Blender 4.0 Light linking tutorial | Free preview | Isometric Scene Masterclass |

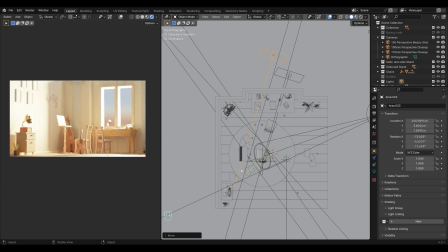4:09 Now, so we want this one to be a really diffused and smooth light. So let's increase its radius. Let's go to the light properties and increase its size for about 2 meters.
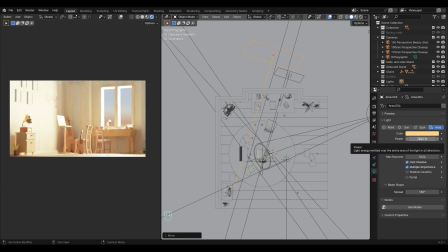4:21 And I don't want this to be a 7500 watts. I just want just enough power to highlight these objects. So let's drop down these power all the way to 300.
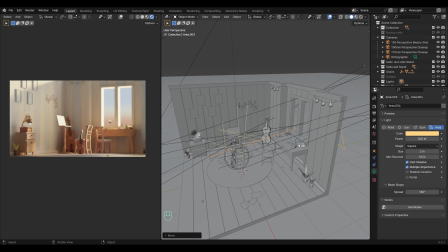4:36 Now we need to do the light linking process for this light too.
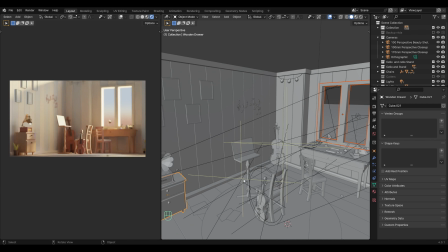4:41 Now select the window, the wooden drawer, the music stand, not the paper in it,
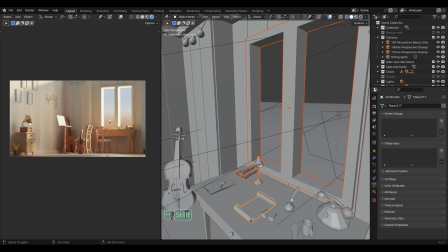4:49 and the table lamp, and these paper scrolls, the feather, and this magnifying glass, and finally the light.
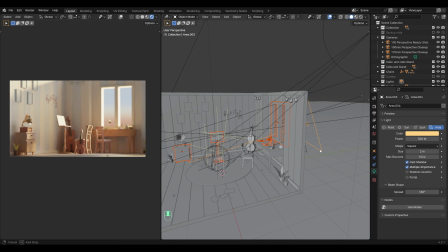4:57 And let's go to the object properties of this light. Once again, under the shading menu, click this new icon to create a new light linking collection, and click this plus icon to add all these objects into this light collection.
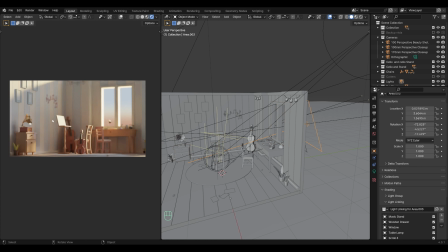5:15 Now you can see the effect of this light in the music stand. It has created a really nice rim light over this, and rim light for the window, the table lamp. So if I hide this light, you can see the effect of it.
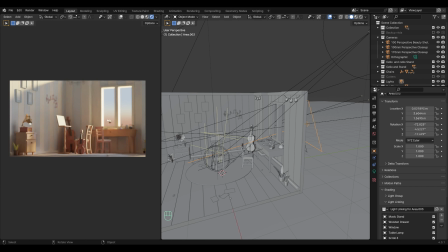5:32 It is very subtle, but after the compositing, we can really push it out. So that's why I have drastically decreased the light for about 300 watts. So we have successfully created the second light linking.
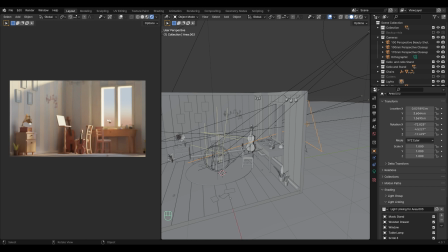5:47 Now let's quickly go through some render images to revise what we just did, so that you will have a better understanding why we did what we did.
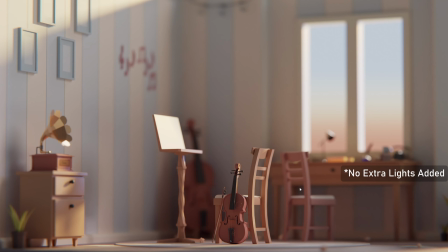5:56 Now let me bring some render images. Now this is how our scene looked before we added any new lights, and our goal was to add some rim lights to this viola and the window and some of these other objects in the scene.
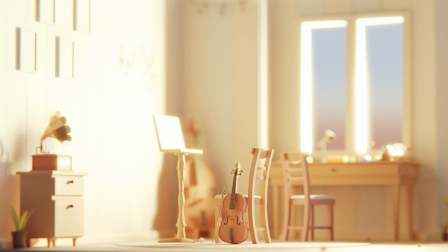6:11 Let's bring in another image. Now this is the scene when we introduced the new lights, but without the light linking feature enabled. It looks like this room is in the middle of a scorching desert from the Dunes movie. We don't want our scene to look like that. So now, coming to the third image,
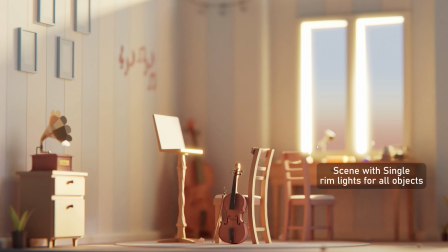6:30 this is where our scene is using a single light to add rim light to all these objects, which might be working for the viola, but for the rest of the objects, they look pretty blown out. For instance, the window, the music stand, and the wooden drawer, everything is overexposed. We don't want that.
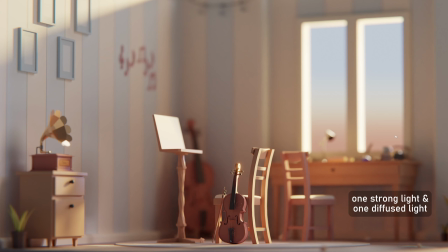6:48 Now coming to the final image, we have introduced the diffused light into our scene to illuminate the rest of these objects. So this is a softer light source that strikes a right balance and providing enough power to highlight these elements without actually overexposing them.
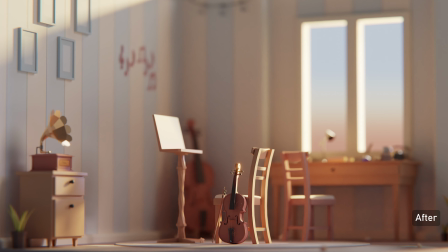7:07 And that's how we use Blender's light linking feature to create a really stylized and customized lighting effects. So this is the image after the compositing, and that's why we are seeing the glowing effect.
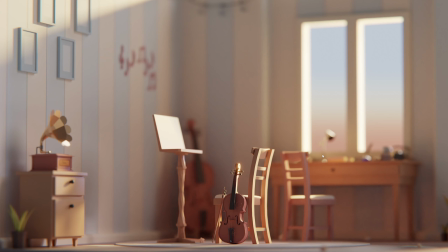7:21 So that's it for the video, guys. If you like this video, please give it a thumbs up and subscribe the channel. This is a small portion of a course that I have created, and if you are interested and want to learn the full process of creating a beautiful isometric scene that you see here,
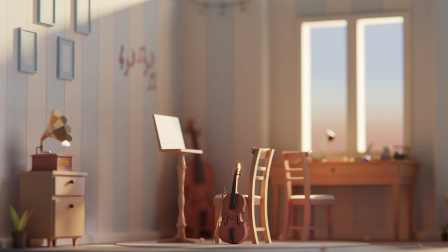7:37 then please click the link in the description to check out the course, or go to my channel's page to watch the course trailer to know more about this course. I'll see you on the next one.